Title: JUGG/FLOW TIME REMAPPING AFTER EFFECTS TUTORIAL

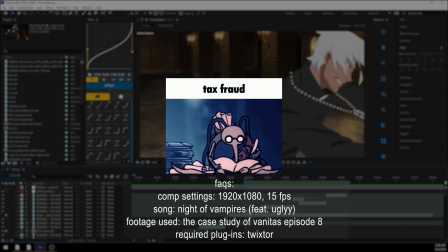Okay, this is take two of the time mapping tutorial. Real quick, I just wanted to say, if you have any questions, DM me on Instagram or Discord.
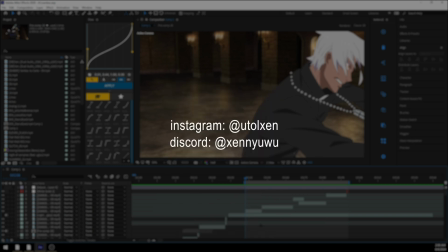If you need like plugins or something, I'll just give them to you then and there.
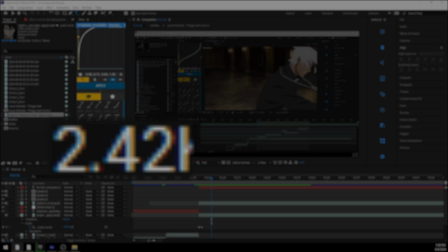Also, thank you for 2,400 subscribers. That's pretty cool.
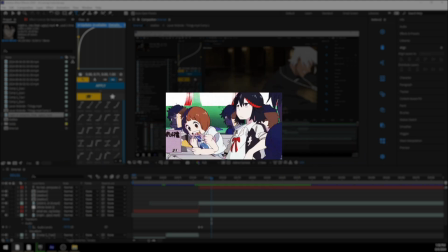I appreciate it a lot. And yeah, that's all.
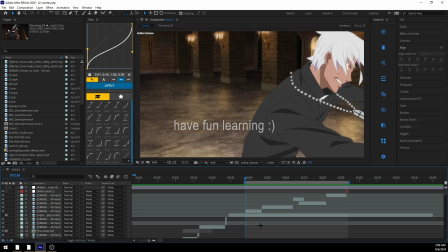So, what's time remapping? Time remapping is pretty much where you remap the time of your footage. And so, let's say for example, you start your footage at 2x speed,
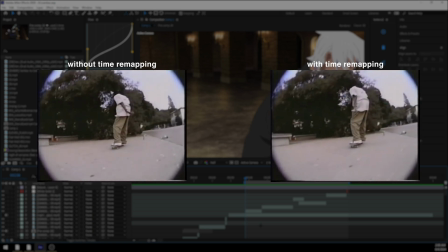and then it goes to 1x speed, and then it goes to 0.5 speed. That would be an example of time remapping. You're pretty much just changing the speed of your footage over a period of time.
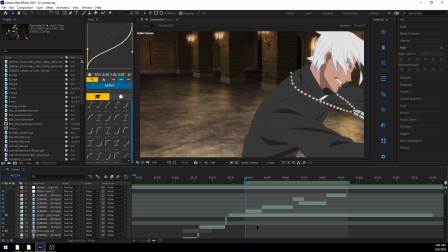That's all time remapping is. It's pretty simple, but it is also very complicated to put into practice. I'm just gonna really quickly show you what I have. So to time remap, what you're gonna wanna do, there's actually two ways that you can do
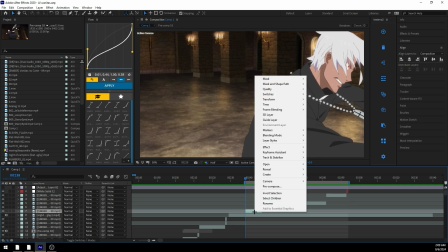this. You can do the slower way, which is right clicking your clip or your footage and then going to time and then clicking enable time remapping.
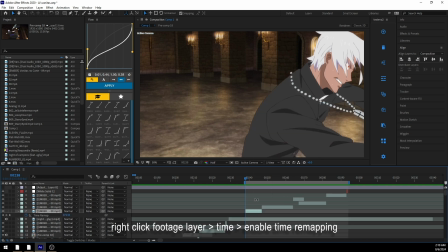You can do this, or you can undo that with Control Z, and then you can hold Control plus Alt plus T and it'll do the exact same thing. And it'll open up this time remapping layer. So what you're gonna wanna do, you're gonna wanna zoom in on your clip a little bit after you enable time remapping,
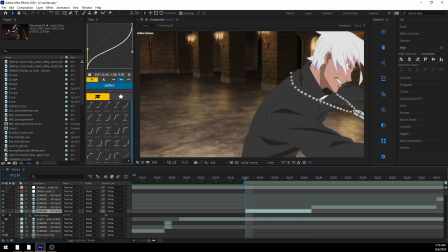and you're just gonna wanna make a start keyframe with the stopwatch after clicking on the stopwatch, and then you're gonna wanna make an end keyframe as well. Then I'm just gonna highlight these both, and then I'm going to press F9 so I can easy ease them,
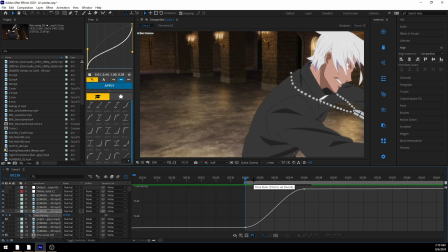and now I can start graphing if I wanted to, but I don't yet.
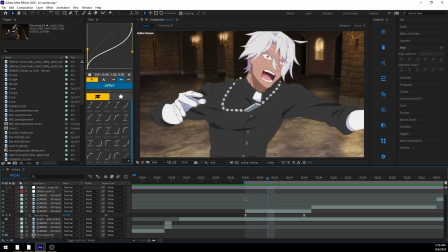What I'm going to do first is I'm going to get any extra movement that gets cut out from here to the right here.
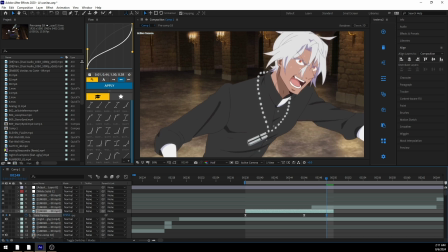You can actually see that, oh,
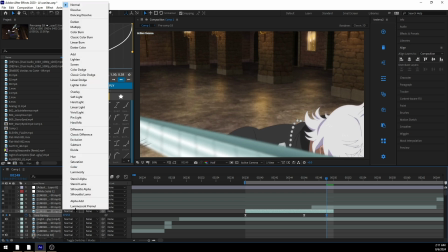there's some extra frames where this character gets sliced right over his head.
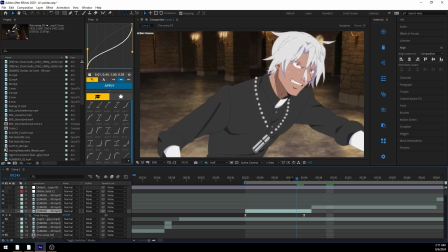And so if you want those extra frames in here to, you know, increase how your movement looks,
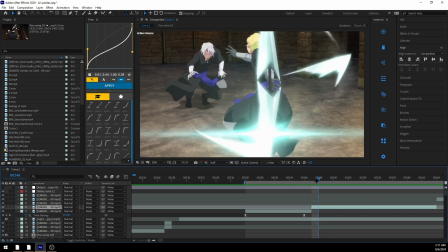because you see here in this clip, oh, you know, there's this guy with his twin blades here,
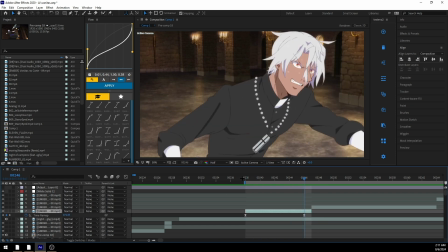and you know, if you want to include that kind of movement to make the flow of your scenes look better, that's exactly what you can do. So this gets kind of cut off right there, and so what I'm gonna do is with this second keyframe,
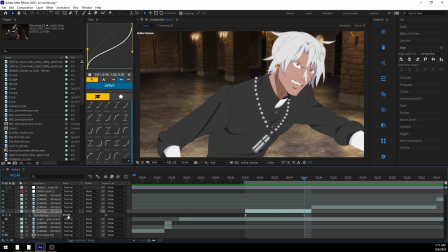I'm gonna hold Control and I'm going to go over here and I'm going to left click and drag this to the right,
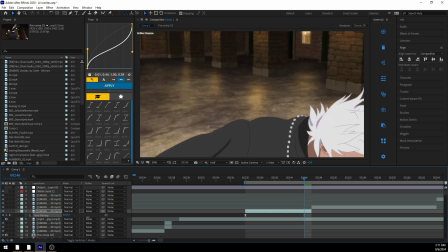so that way I get that cut in there, so it'll look like this.
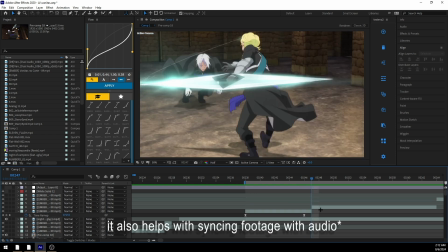It just allows your clips to flow together nicer. And I'm gonna do pretty much the same thing for this clip, because
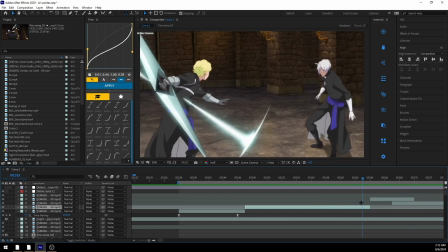the sync here is already pretty good, but I do want this cut to kind of continue on with this scene, but it's gonna work a little bit differently.
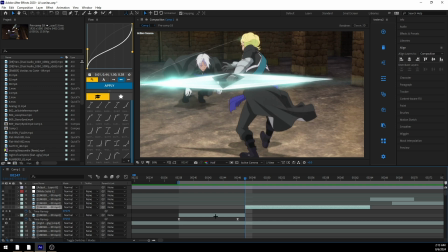So I'm going to hold Control Alt and press T to open my time remap again, and I'm going to
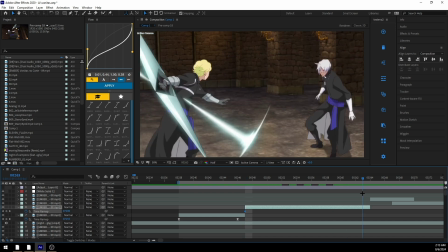add a new keyframe here and then go to the last frame and do the same thing we did last time.
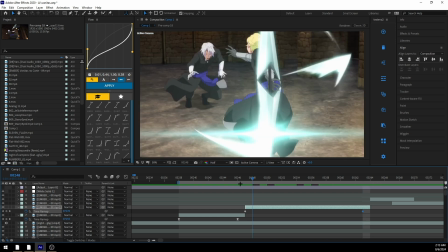But only this time, I'm going to leave these two.
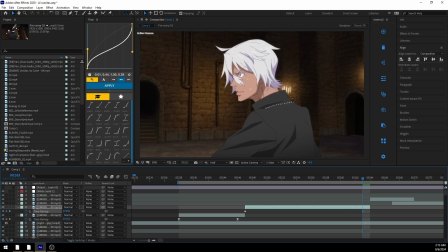And since if I go forward, there's no more movement really that's like a slashing movement.
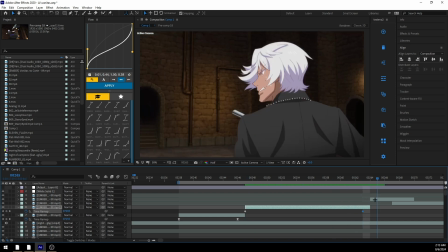If I want to make kind of like an artificial slashing movement to continue the flow of the scene into this next one where there's the end of a slash,
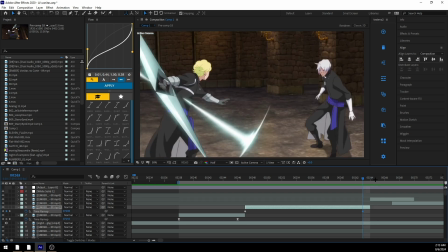what I can do is I can take this last frame and I can drag it over to the left,
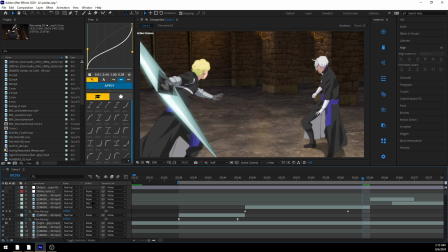but we'll go backwards in time. So we'll take a frame from a previous segment of this clip.
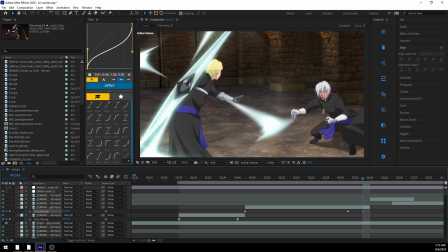So I'll hold Control and then drag to the left here. And you can see, oh, this slash is here, right?